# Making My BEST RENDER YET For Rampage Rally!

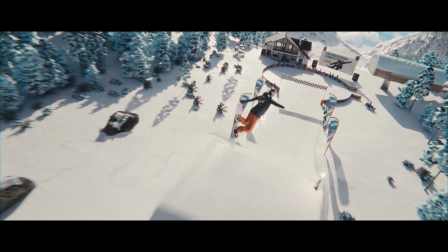So that's my submission for the latest Pwnisher render challenge and for the rest of this video I'm going to be giving an insight into how I made it,
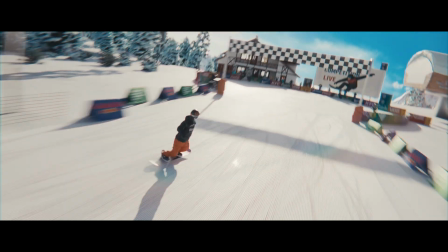my workflow as well as some tips and tricks for achieving a shot like this. Before we get started if you're interested the project files for this will be available on my patreon so you can
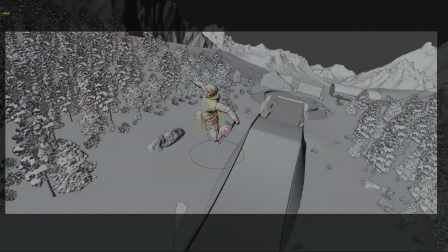download the blender scene as well as the nuke scripts with the compositing and all of the render passes and have a play yourself.
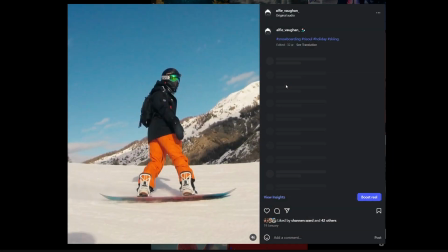So let's start right at the beginning. The first thing I started on was creating the character.
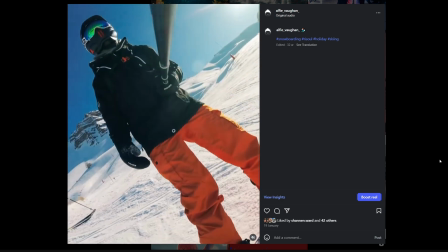The main inspiration behind this scene was some GoPro footage that I filmed earlier this year on a snowboarding holiday and I I used that footage very heavily
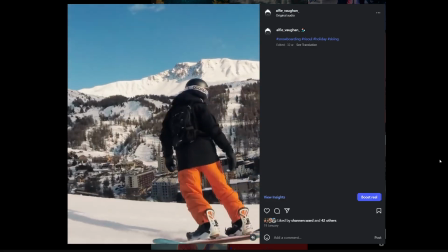as reference for the character so I modelled it off of my actual snowboarding gear and also in compositing and colour grading it was a great ref
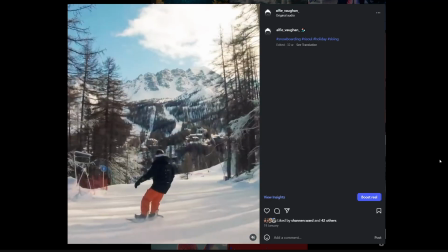for how bright should the sky be, how blue should it be, what sort of colour temperature is the snow. Very helpful to look at real world footage when doing this kind of thing.
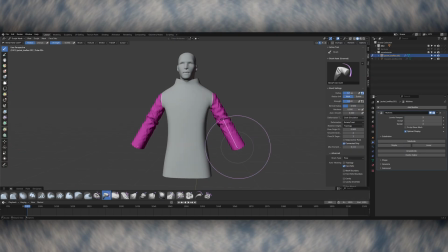I began by making some very low poly versions of the clothes and then used some of the sculpting tools in Blender to add some bunching up and cloth wrinkles and all sorts of things to make it look a bit more exciting.
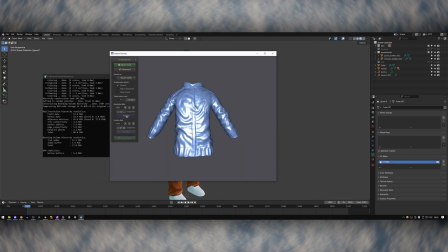I sculpted in some creases to make some pockets and things to add some detail onto the mesh. The sculpts were very high poly so I exported them out to instant meshes and used that to re-topologize them just roughly.
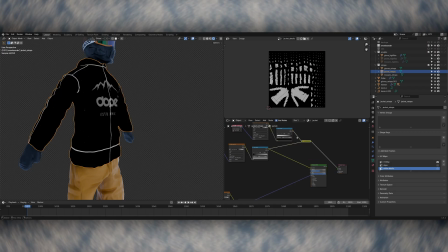And then used a combination of UVs and hand paintings to add some details onto the clothes as well. I also utilized hard surface modeling for the helmet and the goggles.
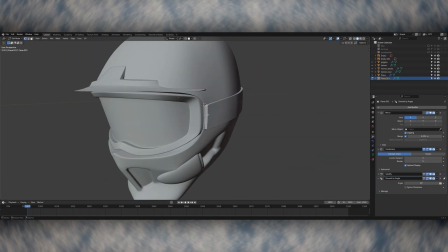Again based off some reference footage and I also took a couple of stills of my snowboarding helmet on my phone.
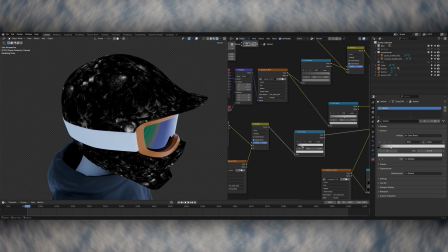This was particularly useful in the shader when I was making the surface imperfections as I had something to compare it to.
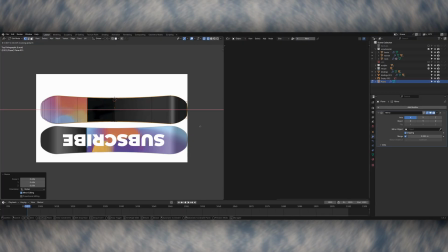Then the same thing for the snowboard and the bindings. It's a pretty simple shape that I just cut out of a reference image and then used that as the image texture for the decals on the snowboard as well.
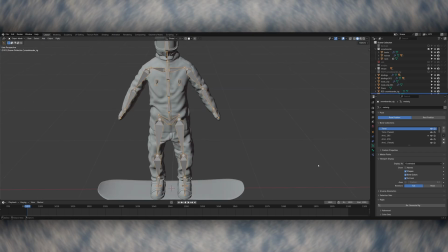Once that was done, I used Rigify to create an IK rig for the character The IK bones for the feet are parented to the snowboard So I can move the
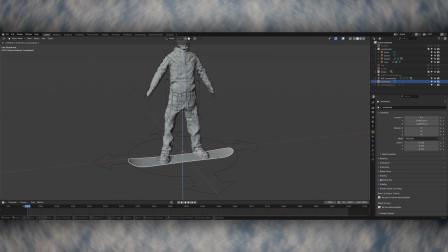character's waist up and down and make him crouch And this means they'll also stick to the snowboard when I rotate it independently Which gives me a lot of really good control in animation I added one extra bone and parented everything to that So that the snowboard and the character could be moved left to right in the scene To get a bit of the drifting movement of the snowboard And then that was it,
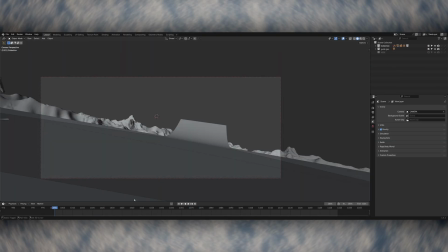it's a pretty simple rig Moving on to animation, I roughed out the speed that I wanted the snowboarder to be moving at again getting a little bit of that drifting sense of carving left to right. I'm doing this with that additional root bone that I added to give me control over the whole character and I'm also using this to add the rotation as it goes through the jump.
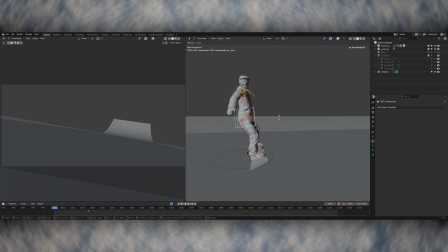Once that was working nicely I moved on to refining the animation, getting things like the snowboarder's centre of gravity in the right place,
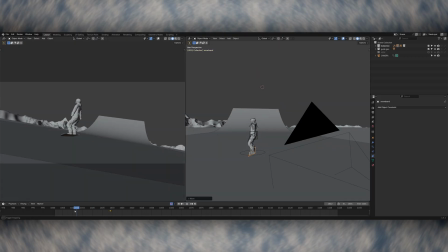the roll of the feet as the snowboarder's doing the turns and keeping the head and neck looking in the correct direction.
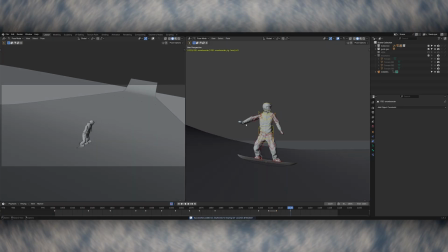I wanted to have a really good sense of impact on the landing after the jump so I really exaggerated the animation
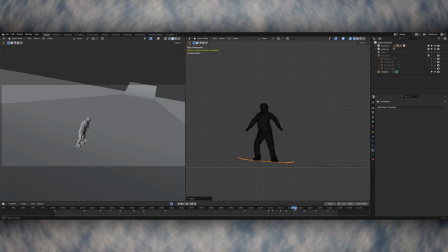of bending the knees and getting the arms to bounce down for a few frames and then come back up to really sell the landing.
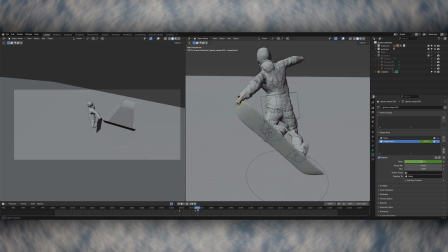Once the animation was looking good, I started adding some detail into the scene.
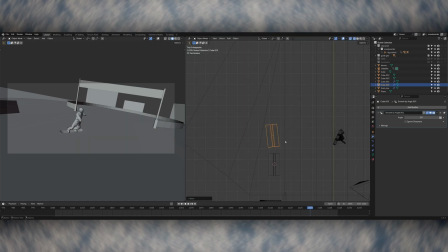I began fairly basic with this and slowly upped the detail and added extra assets over the course of a few days, adding in things like sponsored advertising boards,
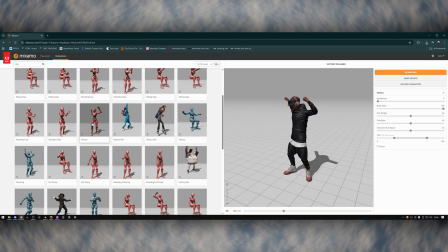the finish line posts, the flags along the side of the course as well as a safety net fence. I also grabbed some models from Mixamo and used a few different animations to add some variety into the crowd.
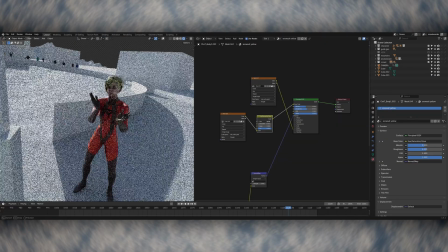As well as the animation differences, I also tweaked the shaders on some of them so there was more variety in the colours within the crowd, just so it didn't look like anything was too duplicated.
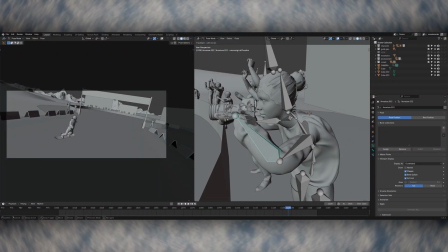I then also hand animated a few photographers in the crowd that were holding cameras and they follow the snowboarder as it comes down from the
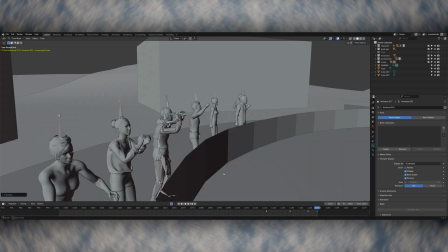landing then later in compositing I'm going to add some camera flashes to these to give the scene some life I created some terrain for the floor and did
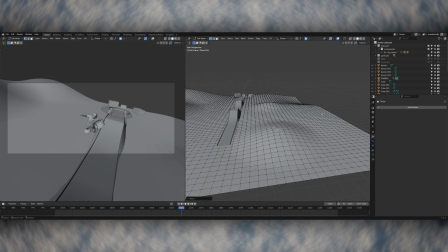some sculpting to get it into the shape that I wanted and then to make some details in the snow I unwrapped the floor geometry and then exported
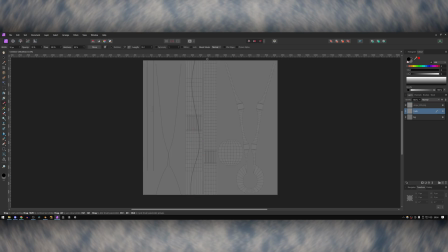the UVs into Affinity Photo and then from here I used a few different types of brushes to hand paint trails in the snow then I brought
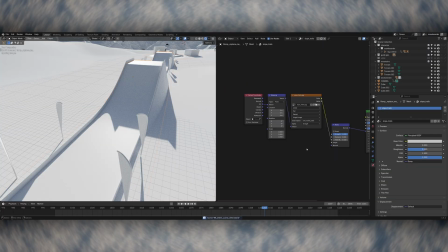this texture back into Blender and used it as a bump map in the snow shader which gives the floor around the slopes a nice interesting detail
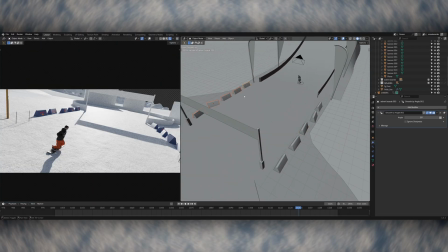This breaks up the otherwise very flat white shader of all the snow and also gives the impression that there's lots of people That have already gone down
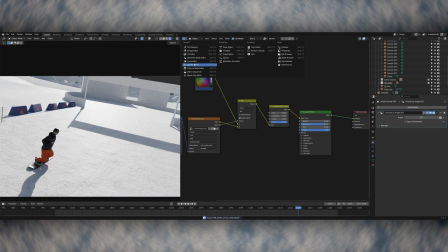the jump which is a bit more accurate to what you'd see in real life Next I used a hair particle system to add lots of trees into
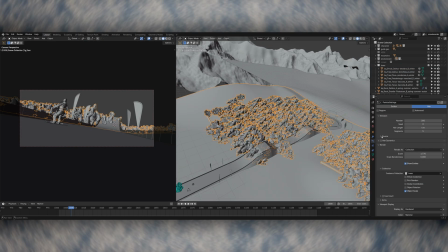the shot and then bought in a few models of trees from an asset Library that I have and scattered them across the floor with some variety
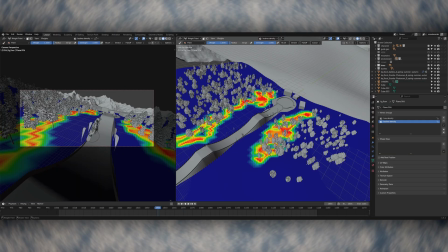in their scale to make it look nice and organic I also hand placed a few large rocks again Just to add some variety into the
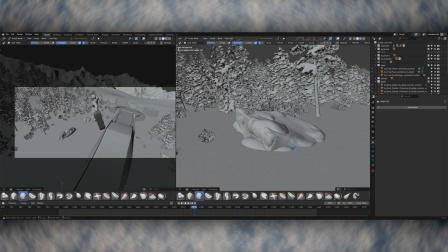shot and then I used metaballs and a bit of sculpting to add some snow on top of the rocks as well For the mountains in the background I
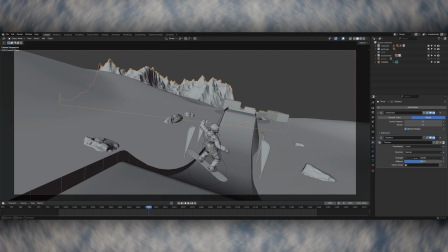used height maps combined with displacement modifiers to create the background geometry These also came with image textures which was really good So
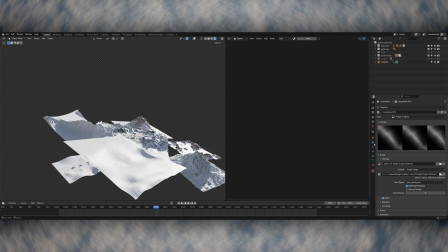it made the snow look nice and realistic without me having to do any painting I created five or six different mountains and then arranged them in a way that I thought
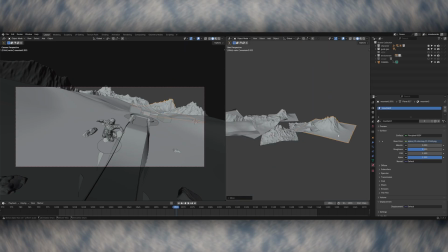was complementary to the framing of the shot So there's kind of a triangle that draws your eye into the background like it's going down into a valley Getting
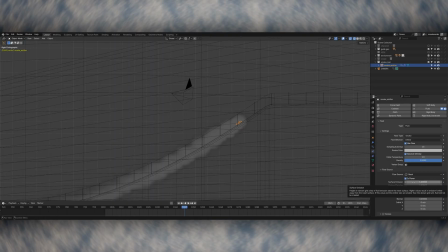a bit more granular and focusing on some of the smaller details I then created some trails coming off of the snowboard I did two different